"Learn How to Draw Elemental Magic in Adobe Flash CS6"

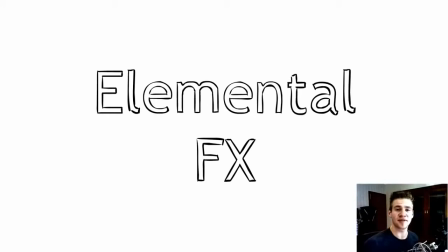(0:08)
G'day ladies and gentlemen, welcome to Draw with Jazza. I'm Jazza and in this week's video we're going to be looking at elemental effects. These are things like fire, ice, lightning, acid, that kind of thing. And we're going to be creating them in a way which will be fairly quick to reproduce and to make, so we won't spend too long on each one.
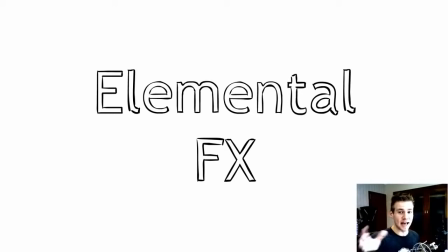(0:26)
And that way, hopefully, those who have requested elemental effects in animation can kind of muck around with the animation side of it themselves because we can't really animate each of them today and those who want to use it for the painting side of things in photoshop can kind of take their time and
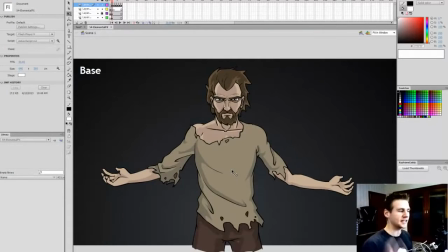(0:42)
make it more detailed so we're going to be in a bit of a mid-ground creating it simplistically so that we can go through it so i've got this here this is my base this is my character who is summoning stuff and at the moment he's not summoning anything he's just standing there going I'm a hobo,
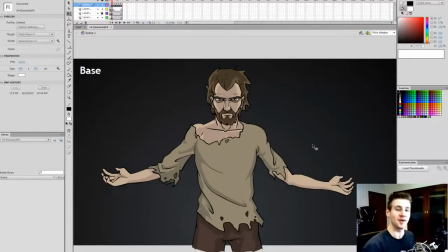(0:57)
but we are going to transform him from a hobo into a renegade mage-looking dude. So this is our base, and we're going across, and our first one is fire. So the first thing I'm going to do is create a lighting base on this character,
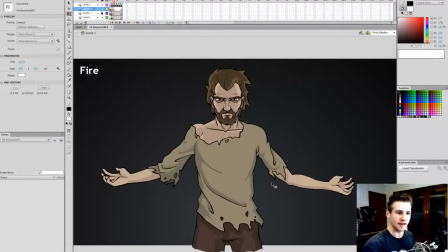(1:14)
because I want to show where the flames will be affecting him. Okay, so what I'm going to do is I'm going to select the image of his body, I'm going to copy that frame and paste it above it, exactly above it, and I'm just going to colour the whole thing in red for now.
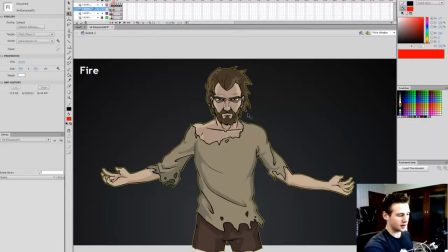(1:34)
And I'm going to put that on a, what do you call that, I'm just going to show the edges and lock the frame underneath and I'm going to divide this into two halves.
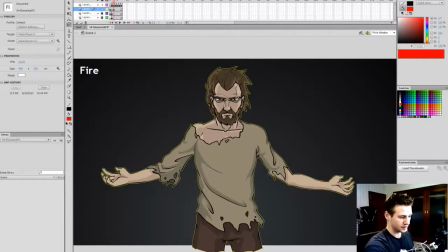(1:46)
and I'm going to do this in such a way that it kind of follows the outline of the guy's face. Okay, so I'm just going to chop that out.
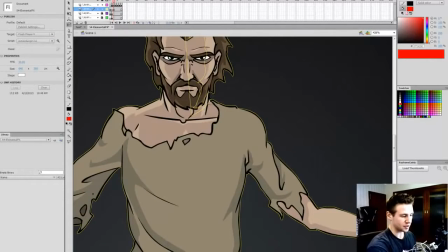(1:58)
I'm just going to do this for all different sections of places that protrude that the light will reflect against. So that's something to kind of keep in mind when you're doing this stuff is that you're not just drawing a light effect,
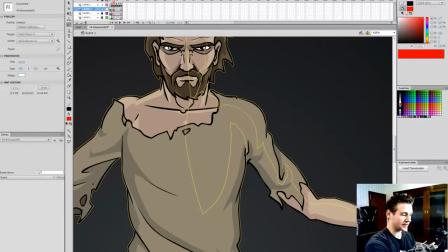(2:12)
you're also drawing how that light affects the things it's lighting, if that makes sense.
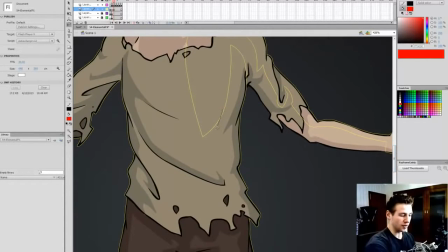(2:18)
So you're not just drawing the fire, you're drawing the glow on the surfaces of things nearby that the fire is reflecting upon, because these things affect more than just itself.
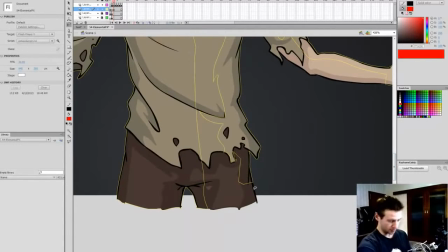(2:31)
Now I'm probably confusing you, it doesn't look like I'm doing anything in particular right now,
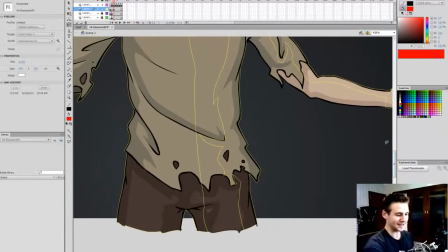(2:35)
I'll just keep going so you can see the final result and hopefully it will be clear
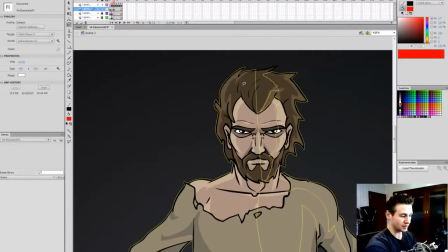(2:40)
because it's hard to kind of see what I'm doing while I'm doing it in this mode.
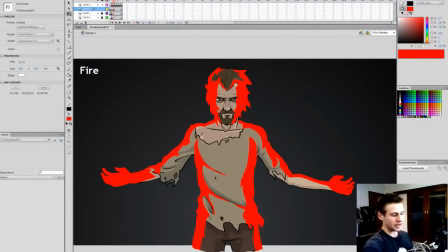(2:46)
Okay, so when I zoom out now, you can see that when I take off the wireframe, I've got this red edge glow. And the idea that I've tried to follow basically is that if I had a light in this hand, a really strong red light and a red light in this hand, where would that light bounce against?
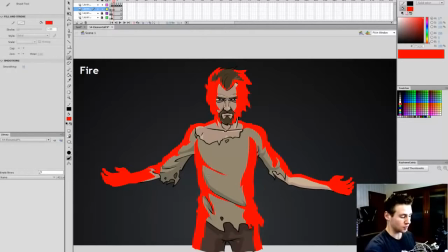(3:03)
It would be on the edges of his body and on the edges of his face and particularly more strong around the arm area so I should probably make it a bit more strong around there. So this is much harsher than it's going to end up being but I just wanted to get that basic thing done because what I'm going to do now
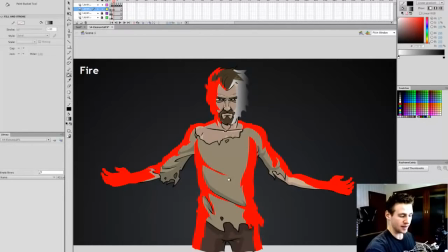(3:21)
is I'm going to select a gradient just a simple gradient like this and paste it like that but I'm going to change the properties to be on the inside a really faint 100% oh sorry 0% alpha yellow and then on the other end an orange and
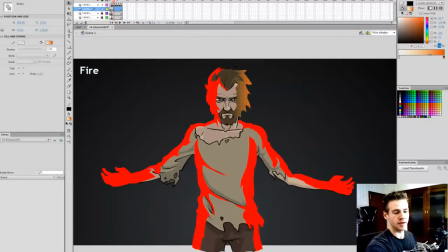(3:39)
bring it really low to maybe 20 alpha okay so in fact i could make that a bit stronger and i'll make it a bit more red and let's go 40 see how that looks okay so i like that so now that i've got my glow i'm going to paste that in a way that adds that
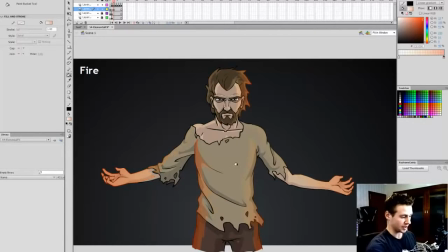(3:59)
bounce to all these areas of the body okay so what i want to do now is refine it by selecting the gradient transform tool and just stretching it in a way that makes all of them look fairly even. Because the problem is this one drags across more to the middle of the body than the other one because the line goes out more.